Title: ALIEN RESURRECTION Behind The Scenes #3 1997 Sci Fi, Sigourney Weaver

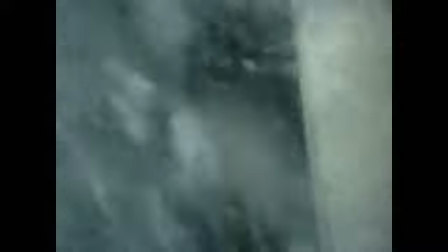0:34 This underwater scene, we shot it at the real beginning of the shooting and it was the most difficult one. I suppose everybody was worried about the scene underwater because it's not normal to be underwater.
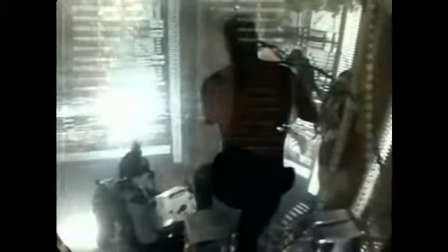0:51 You can imagine. The actors I was always afraid they would have a lack of air or there would be a problem.
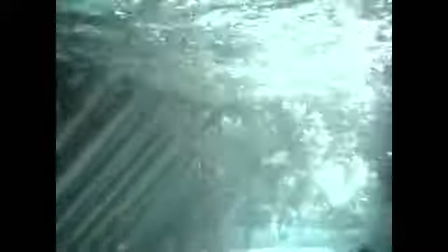0:57 It was very difficult for them because they had to stay very long underwater and swim and it was really a challenge.
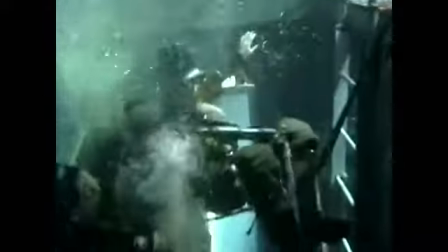1:05 The actors were really great underwater.
Quiet, please. Everybody be quiet, please, when we shoot.
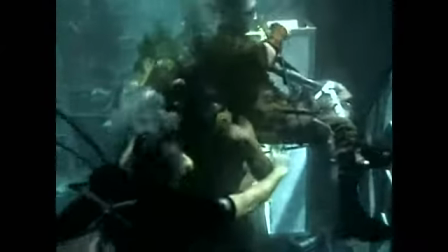1:12 Quiet, thank you. Henri-Jean-Pierre was okay.
...of having something in town and close by with plenty of cover sets in case there's a problem, and the studio gets the second largest tank in the studio zone.
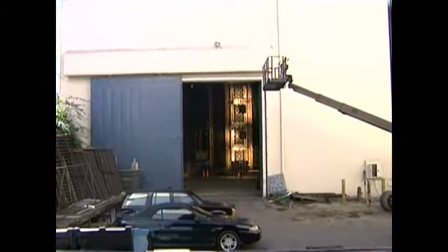1:23 It was shot, I believe it was stage 16 at Fox, and they had actually dug out the stage and built this major set, I think it was 12 or 14 foot deep, and 100 by 50 foot. They converted an entire soundstage, which is vast,
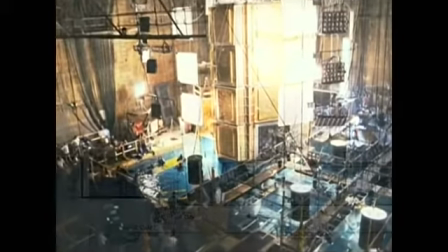1:40 into this big swimming pool, and then dressed it as if it were a kitchen that was flooded.
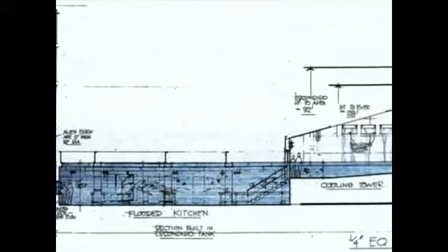1:46 The pool was about half a football field, okay,
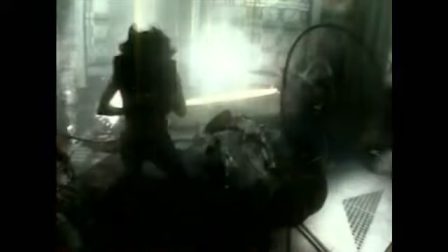1:50 on the lot, inside a stage, and they rigged all that light, both underwater and above the water.
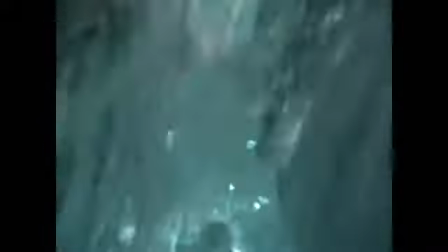1:57 It was the perfect shooting scenario. They built all the sets right in there. It couldn't have been a better set-up in terms of us, in terms of having a working space. And never once was anybody in danger of that combination of electricity and water. I was astounded by that. For the underwater scene, for instance, was a long, long process. There was a lot of preparation for this scene, weeks of preparation. And to train the actors, to train the crew, to light, this was a very big challenge. And I had a fantastic underwater cameraman, director of photography also, but I actually designed the lighting of the underwater with, you know, always with the input of my underwater cameraman, Peter Romano. Darius was really into fluorescent lighting, so I, in my little widget shop here,
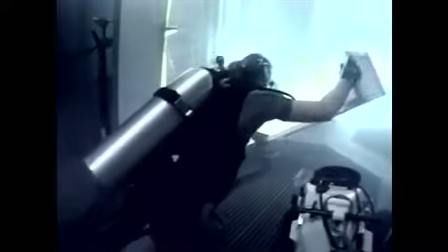2:50 came up with our first underwater fluorescence, which I'm not sure that this is 100%, but I believe, at least for me,
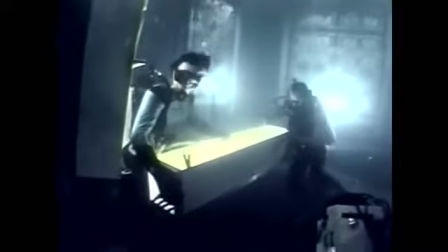2:58 in terms of Hollywood, what's going on was the first time underwater fluorescence were specifically put in the water for a feature film. And you can see that in all the behind-the-scenes footage. We built actually light boxes and threw in four four-foot tubes and had them all around.
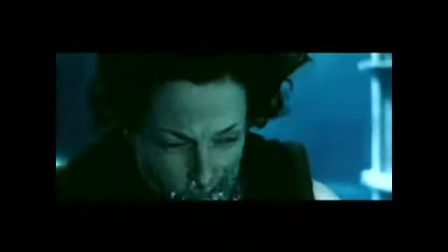3:15 It gave a beautiful soft light, especially when we were lighting Sigourney.
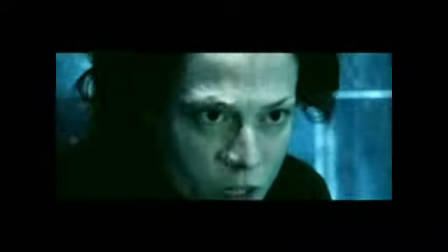3:22 Obviously, fluorescents are a much softer light and they can be controlled a lot more than dealing with,
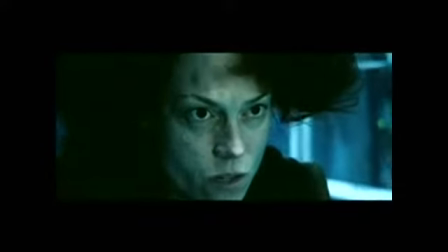3:28 you know, like a 1200 HMI, which would be a lot of direct light coming at us. We'd have to bounce that.
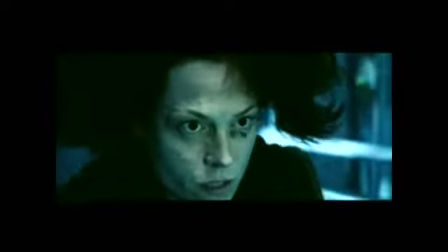3:33 This gave us a great soft light source that we could move around the set and not take up a lot of space.
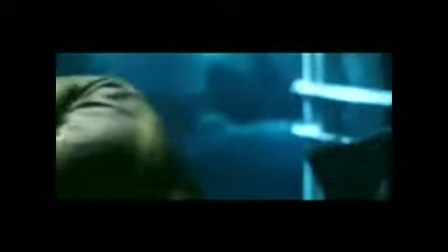3:38 We could put them right next to camera. And I went underwater myself, which is not totally a new thing, but quite new.
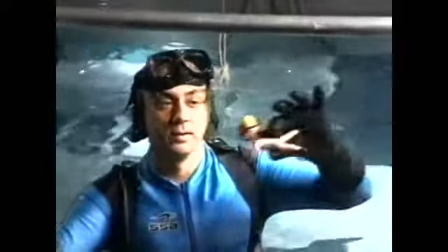3:48 I mean, I spent a long time on the water.
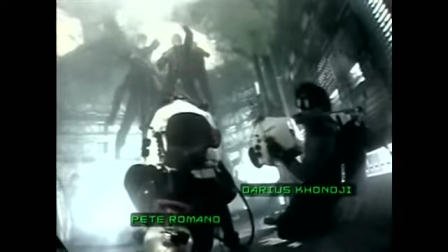3:51 I was operating a second camera and it was very exciting for both for Jean-Pierre and I to do, and Peter let me operate that second camera. It was really cool, it was really fun to do. Darius also wanted to get in the water, and he shot second camera on a number of scenes. He really wanted that hands-on, I guess, and as, you know, a cinematographer for a film, you really have to get in there and feel it, and feel the emotion of what you're doing, and he was right there. He was very good. Underwater, everything is long. The big, big problem with underwater is communication.
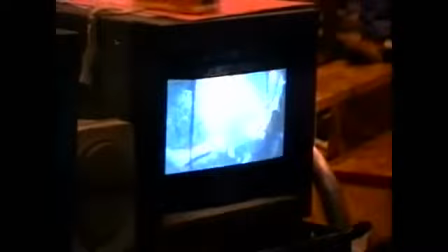4:23 If you have a good communication between the underwater and the above-water station where the director is,
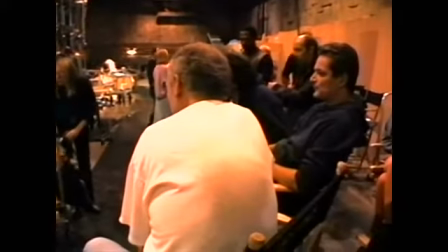4:30 sometimes the DP or all the crew, the rest of the crew, and the electrician and all that, and the underwater, if you have a good communication, it goes more smoothly and you can achieve more and more interesting shots.